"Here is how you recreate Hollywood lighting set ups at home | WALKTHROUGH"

In this video, I'm going to show you how I sneak myself into a Hollywood movie. What's up guys, Joshua here and welcome to my channel. Light is the key that makes a difference to an amateur looking video. And today I'm going to show you how to recreate Hollywood lighting setups on a budget, at home.
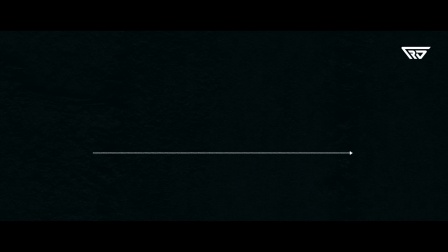[0:26]
Now we're going to be splitting up the video into 4 parts. Characteristics of a shot and what to look at when recreating scenes.
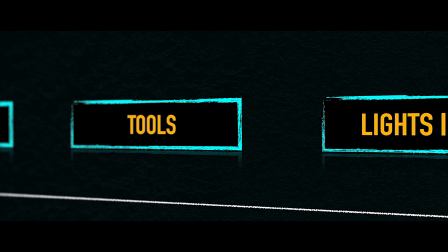[0:33]
Tools you need to know about that help me to get my shot as close as possible to the original one.
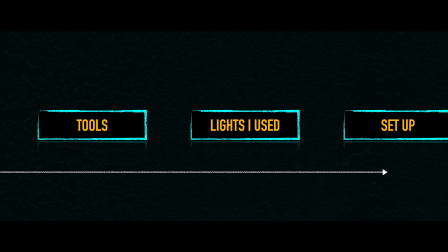[0:39]
The lights I used and how to set them up. I hope this breakdown will help you to get a better understanding on lighting, so without further ado, let's jump right into the first scene.
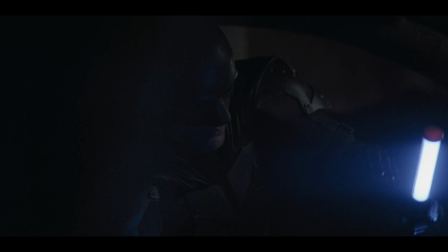[0:55] What are we looking for? USB port. USB.
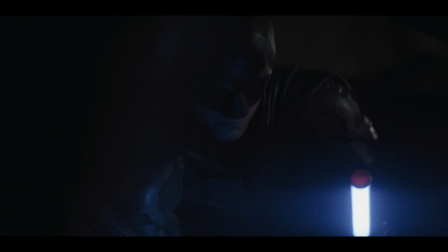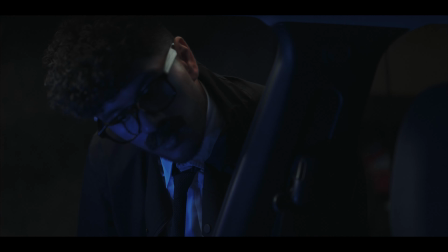[1:07] What?
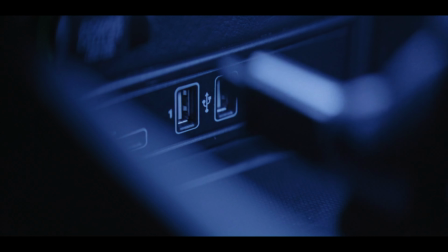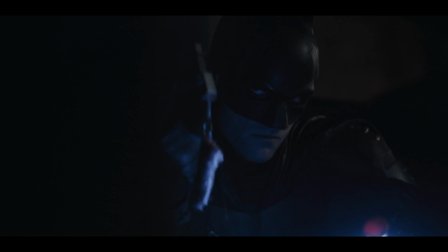[1:14] Thumb drive. Jesus.
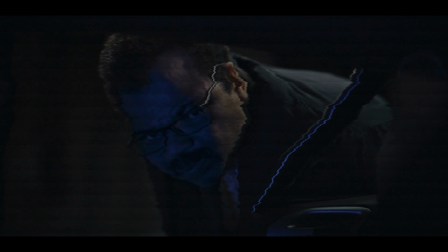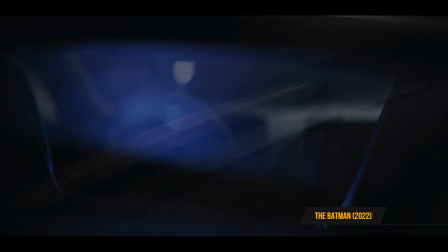[1:24]
The first movie I sneaked into is The Batman. This is a medium close-up of Batman and Gordon talking through the car while both of them are framed by the door frame.
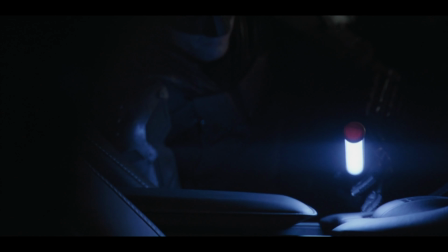[1:33]
It is obviously shot at nighttime with the subjects being lit with artificial soft lighting.
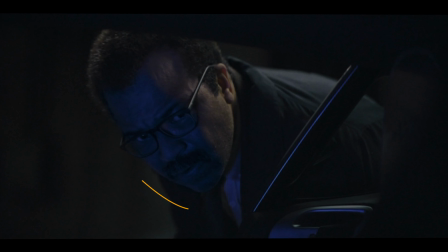[1:39]
Looking at the shot, the first thing that strikes me is the blue light that's wrapping around Gordon's face. It is the RGB light utilized as the key. Secondly, an upstage lighting is being used to separate him from the background.
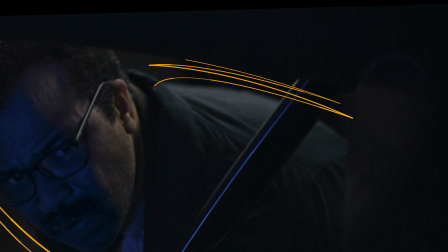[1:52]
It is lighting his back, the side of his face, reaching onto the side of his left eye.
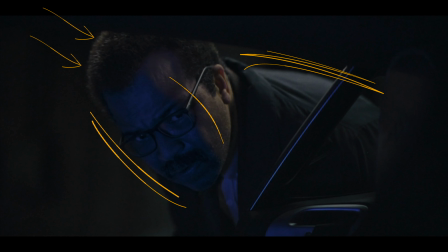[1:58]
At first I assumed that the hair light is also coming from above. By looking closely, you can see another light spilling onto the car seat.
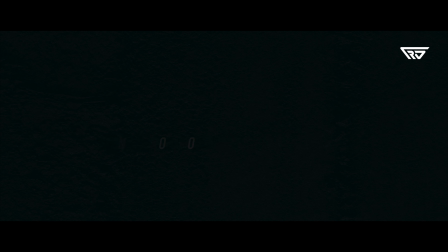[2:07]
Before telling you which lights I used, there are essential tools you need to know about.
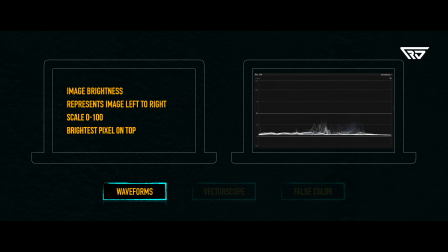[2:12]
I don't call myself a colorist by any means, but obviously you need to tweak your footage in post in order to accurately mimic certain shots.
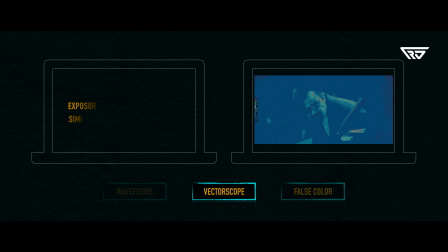[2:20]
Since this is not a color grading tutorial, for now I won't go any further than recommending you these tools that help me to be more precise. I might be talking about this in a different episode, so let me know in the comments if you'd like to see it. Now let's jump right into the set so I can show you the lights I used.
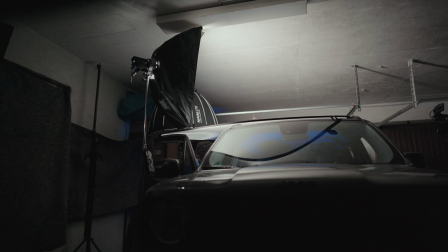[2:41]
As you can see, 3 lights were enough to shoot this one.
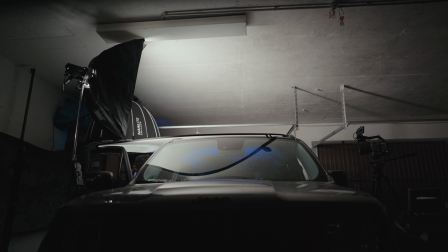[2:45]
For the blue tone, I used a NANLITE Power Tube 6C placed right below me in order to light my face.
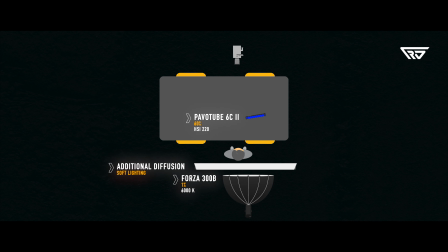[2:52]
A NANLITE Forza 300B lights me from above. It's a powerful 300 watt bicolor LED light combined with a parabolic softbox that gives me the soft lighting and the separation from the background I need. And last but not least, I make use of my Forza 6C as a hair light.
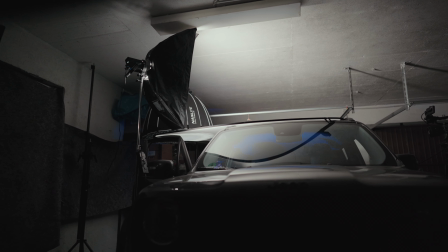[3:10]
It gives me even more separation from the background and therefore depth in the image.
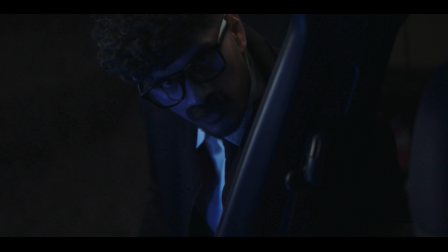[3:15]
Like in the original shot, it can slightly be seen on the car seat. All in all, you just saw a very dark scene with cool tones and desaturated colors. And in the next scene, you'll get to see a more saturated image with a more challenging lighting setup.
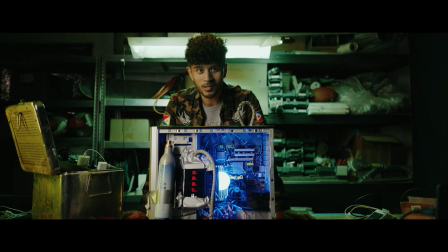[3:32] Dad, I'm not sure what you were doing down here or why you were doing it. This is for you.
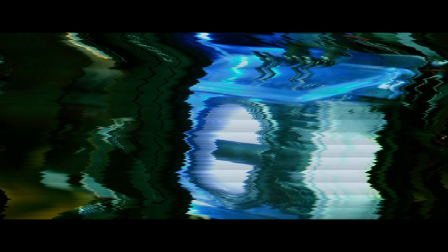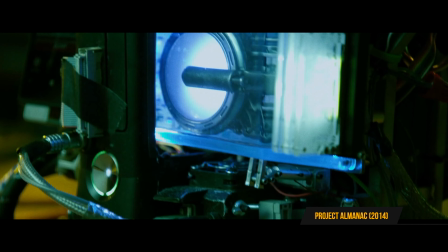[3:52]
The scene you just saw is taken from the movie Project Almanac. It's a mixed lighting with complementary colors green and orange tones.
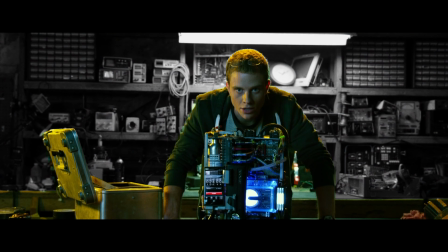[4:00]
While the background is mostly green, the person in the front is lit tungsten from his right side.
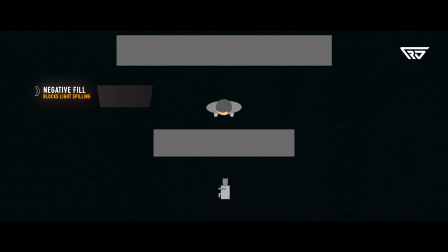[4:06]
I used 2 Power Tubes 30C to set the colors.
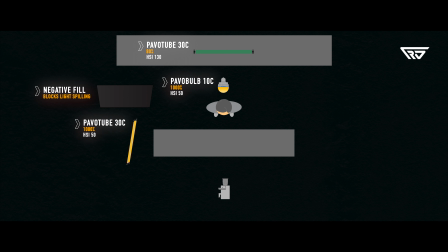[4:10]
One to light the background and the second one gives me the edge light.
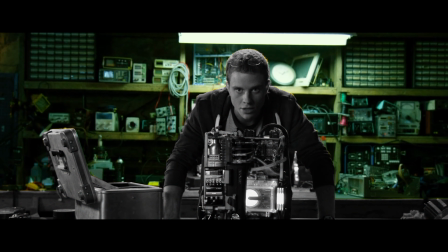[4:14]
As you can see on the original image, the temperature on his face is much cooler than the edge light. It can also be seen on the time machine.
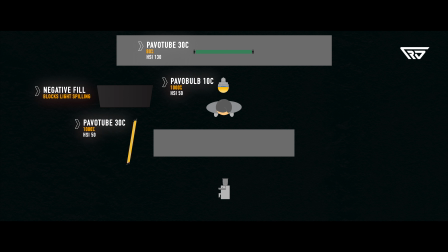[4:22]
As for the key light directed to my face in an angle and also onto the time machine, I used the NANLITE Forza 60 at 5600 Kelvin. In order to darken the left side of my face to create even more contrast, I placed a negative fill right beside me.
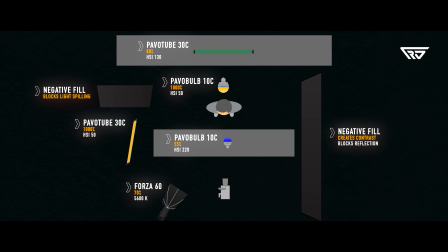[4:39]
And last but not least, a power bulb 10C placed right into the time machine. There you have it guys, Project Almanac. Well, the final scene for the day doesn't need any intro.
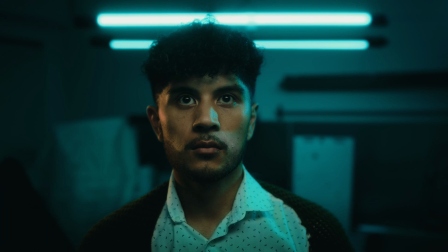[4:53] All right, got a great show for you tonight.
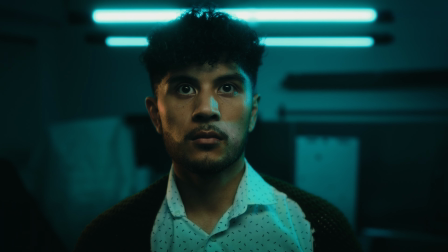[4:56] Chuck Convey is here, actress Joanne Mulligan, and new music from Mel Rubin and the Stiff.
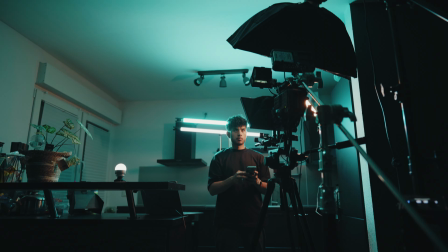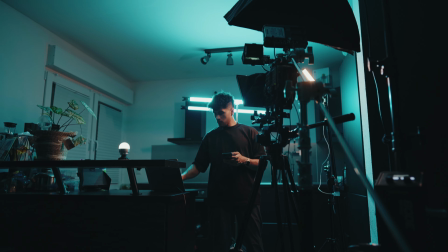[5:10]
This movie is absolutely in my top 5 in recent years.
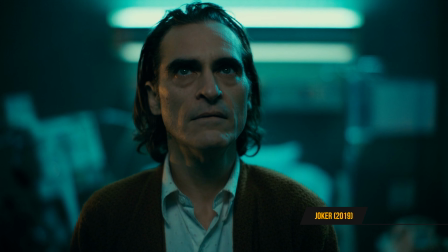[5:14]
I posted this on my Instagram a while ago, it drew interest and a lot of people were asking for more details.
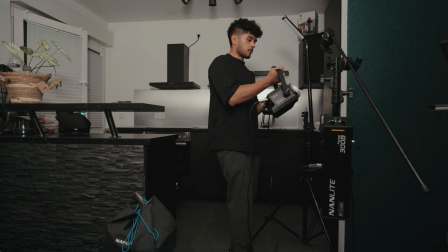[5:20]
So here I am redoing it. The Joker look in general is very saturated and high in contrast.
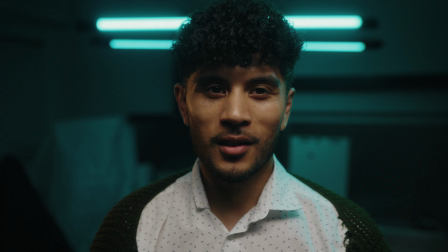[5:27]
I, meanwhile, shot this one in the kitchen. It didn't really matter since the focus is very shallow.
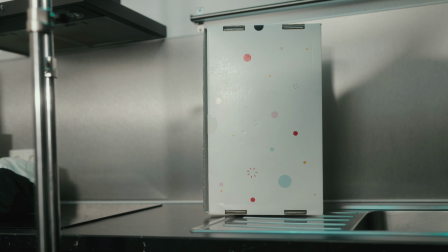[5:33]
I started by framing the shot and putting random things in the background to mimic the shot.
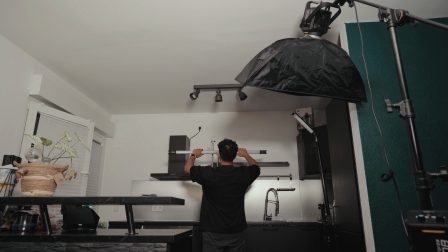[5:38]
The first thing that draws my attention when looking at the original shot is the big practical light in the background.
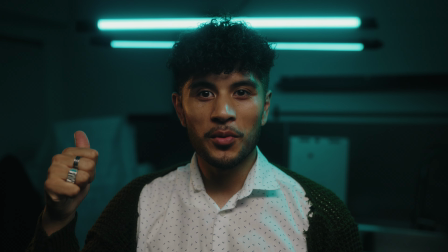[5:43]
I used two NANLITE PowerTube 30Cs to paint the background in cyan.
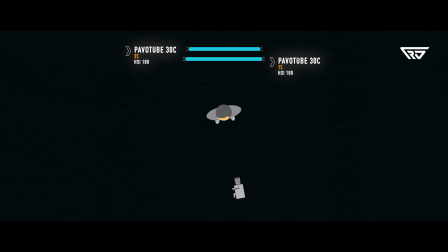[5:48]
Also set to a cyan tone, I placed the PowerTube 2 6C on my left, right above my head. I had to wrap my 6C with a piece of cardboard in order to block the spilling.
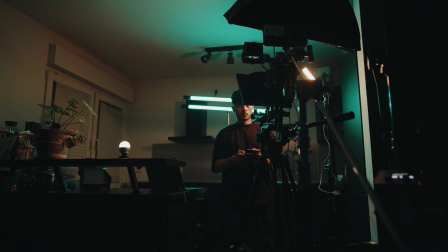[6:01]
This, by the way, is the NANLITE transmitter box. This box basically gives you the ability to control all the NANLITE lights via app.
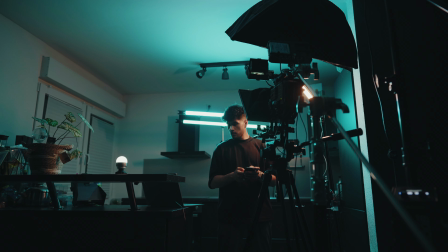[6:08]
It comes in clutch when setting up lights to avoid running around all the time while tweaking your look.
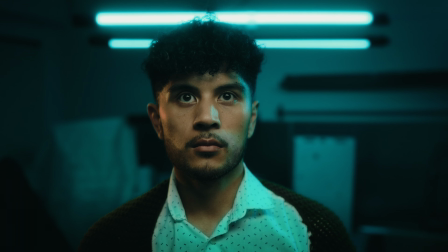[6:14]
Going back to the lighting, you can see a warm edge on the right side of my face. To create this, I used the Pavo Bulb 10C to set the warm tone.
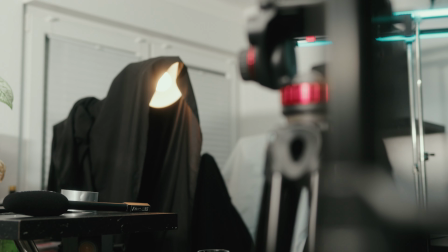[6:23]
I had to use a black fabric here too, to block the spilling.
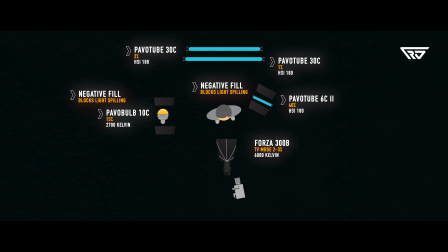[6:27]
Last but not least, a Forza 300 as the key light set to TV mode in order to emulate the TV flickering on Joker's face. To balance the light from below, I placed a reflector right below the camera.
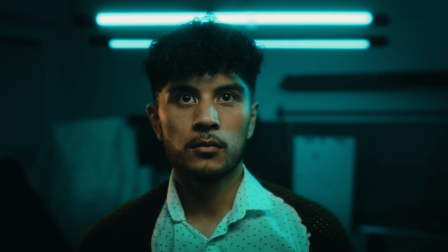[6:42] All right, got a great show for you tonight.
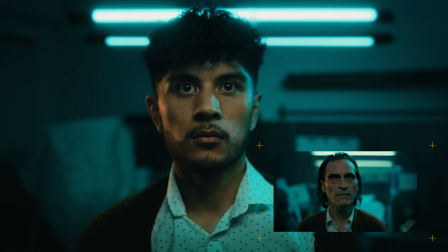[6:45] Chuck Convy is here, actress Joanne Mulligan, and new music from Mel Rubin and the Stiff.
That's it for today, guys. Thank you for watching. Subscribe to my channel if you like this video. If you didn't like it, feel free to hit the dislike button twice.